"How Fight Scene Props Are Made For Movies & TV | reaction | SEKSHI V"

Alright, so this, I'd probably be annoyed if I was the actor getting hit in there. Oh, so that's cool. So some of the props, they put blood in it. Yeah, it's kind of interesting to hear about all this stuff because I thought they just, like, I didn't know how they put the blood. Maybe just, like, cut the scene and then add the blood or something. But I guess sometimes they put it inside the props.
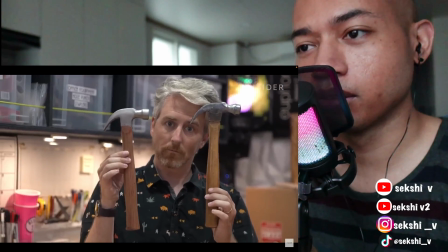On, like, take seven or eight, I'd be like, I think we got it. If we were to use the blood that would come out of it, it's not an over and over kind of thing.
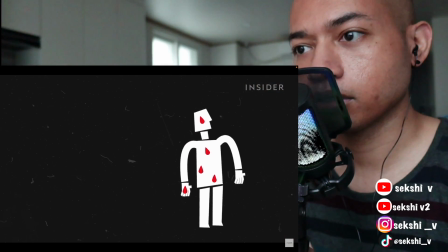This would be a complete reset of the actor. They'd have to get all the blood removed, all the hair redone. It'd probably get on their costume, on their skin. You'd have a lot of reset time, so it wouldn't be hit after hit with that one. You know, you could do hit after hit, running into it. Ooh. Yeah, that one has some feeling to it. And now do the real one. Yeah.
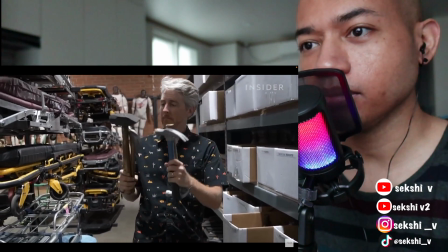They have ready-made molds like this one for hundreds of fight props, with everything from cast iron pans and meat cleavers to fake armor and weights.
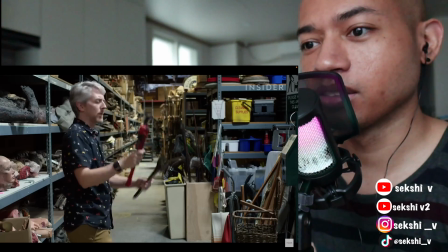Now look at the fake ones, right? and they can make a realistic fake of basically any object where people are brought in like fruit they brought in like uh apples oranges making props
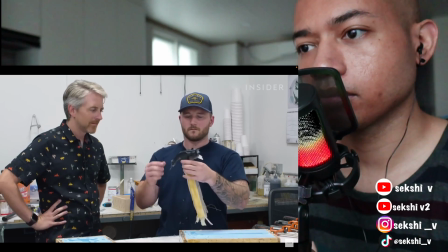for a fight scene isn't just about creating different versions of a given prop josh
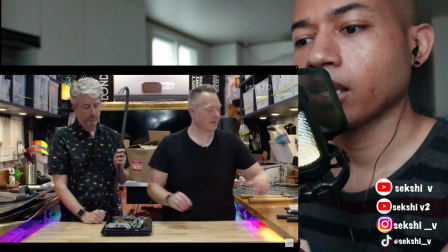also often has to rig props to wait do they also make fake
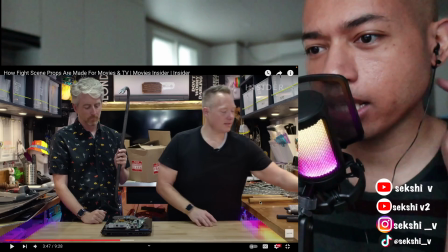um fake guns because like i heard recently or not recently but a story
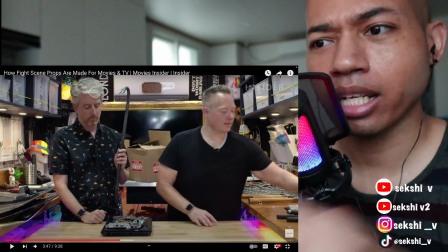was it last year or something like someone's still getting shot by
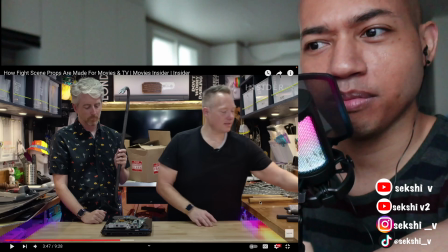guns on like actual movies but i was like um i thought the guns they used were fake or i guess they used blanks but that gun didn't have
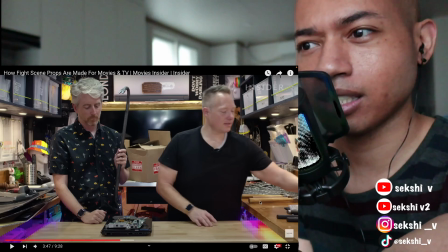blanks so why don't they just make fake guns i don't know give them a
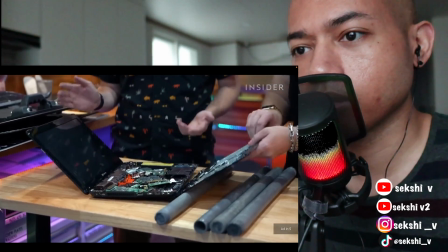specific cinematic flourish for each scene for this shot and everything everywhere
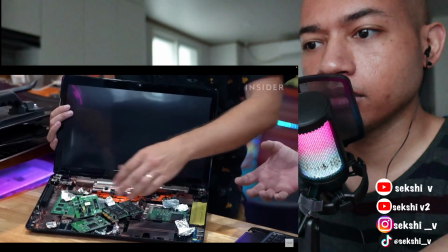he filled a dummy laptop with microchips and silver mylar confetti so it looked like the glass screen was breaking spectacularly on camera.
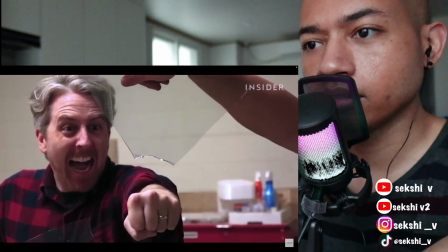He found that confetti looked better on camera than breakaway glass. I had basically sawed down the middle and hot glued it all
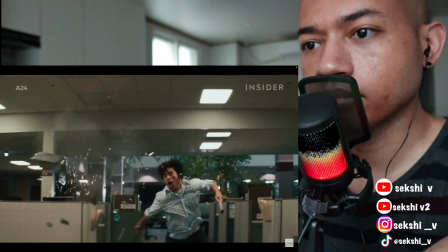together so it was just as soon as it went into the air and it made contact with the pipe it just blew apart.
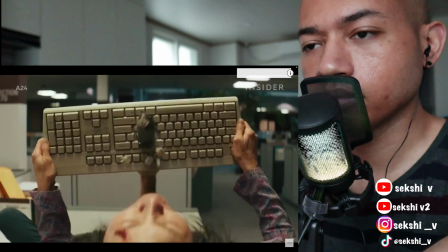And for this shot just a few moments later when Michelle Yeoh holds up a computer keyboard as a shield the special effects team took a real
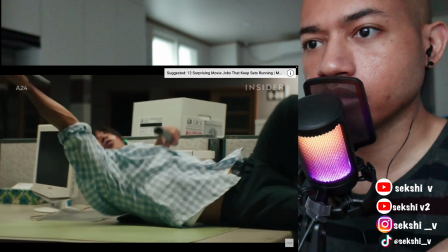keyboard and rigged it so that Andy Lee could easily plunge the pipe through and it looked like all the keys were coming out on the other side
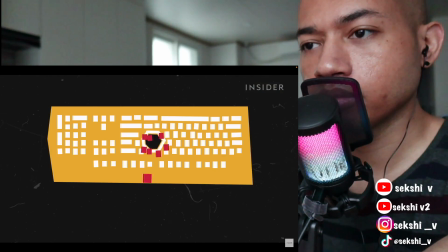they actually just bored a hole straight through the center the size of the pipe the reverse side where dang
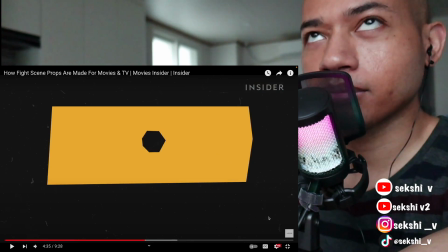it uh to get that shot he had would he would have to um like
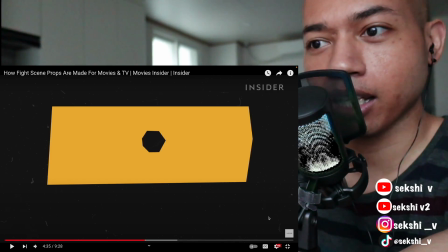put the or attack at the right spot like and that's not the biggest hole so he would have to do it exactly each
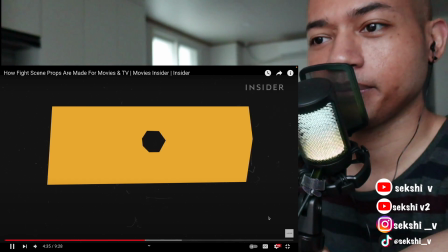time so yeah i wonder how many takes that took it was flat it was just a piece of cardstock that was painted to be the same color of the the
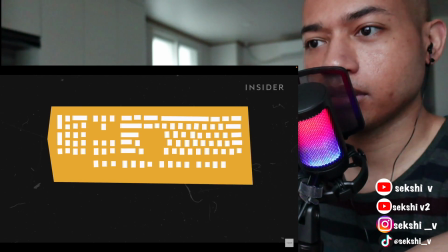keyboard and then on the front side all the keys that we had removed when we cut it we just hot glued them back into place they also had crew
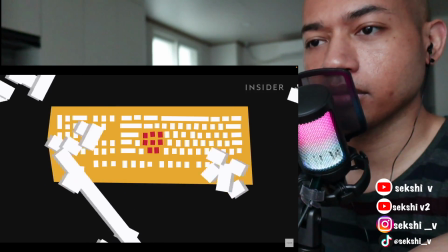members off camera tossing loose computer keys into the air to add more drama to it just to give it that extra hit of you
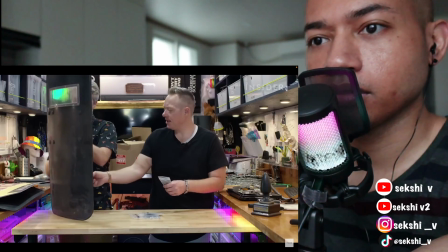know debris regardless of the type of problem keeping everyone as safe as possible
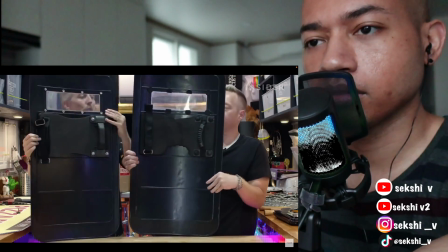includes swapping out tiny details like removing the small pieces of exposed metal on the
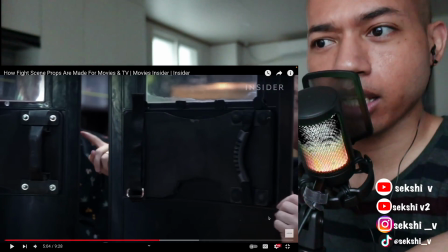riot shield that oh also i like that um they are giving examples of
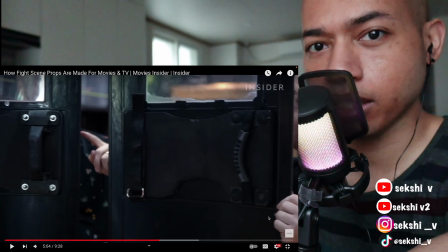like recent tv and movies and not just like old old school
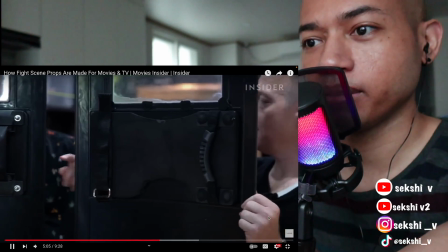things but like recent stuff that we know about today michelle had to spin around in fights for the zippers and buckles on
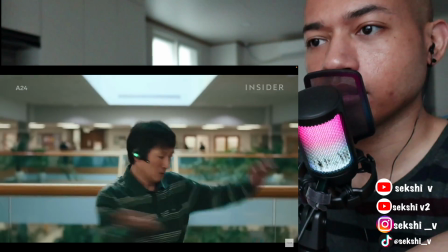kihi kwan's fanny pet there's a scene in the film where he actually uses it like a nunchuck i would replace all the plastic,
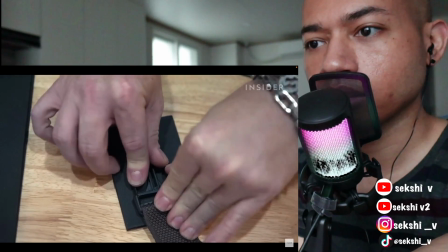anything that would come in contact with an actor. The buckles and zippers became pieces Josh cut out of foam.
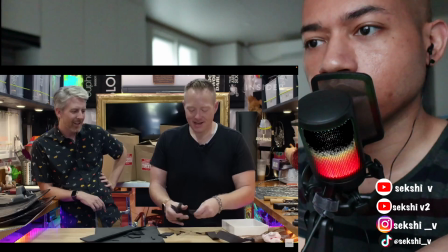Oh my gosh, see, child's refrigerator art. And this keychain became a little yellow ball of tape.
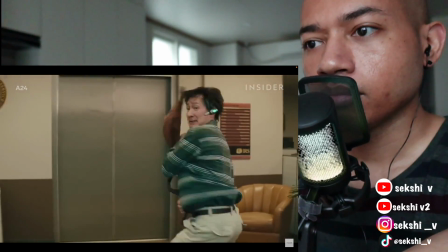If you have the same general shape, the same general color, you know, when it's flying through the air really fast, it's hard to tell with the naked eye unless you pause it right at that moment.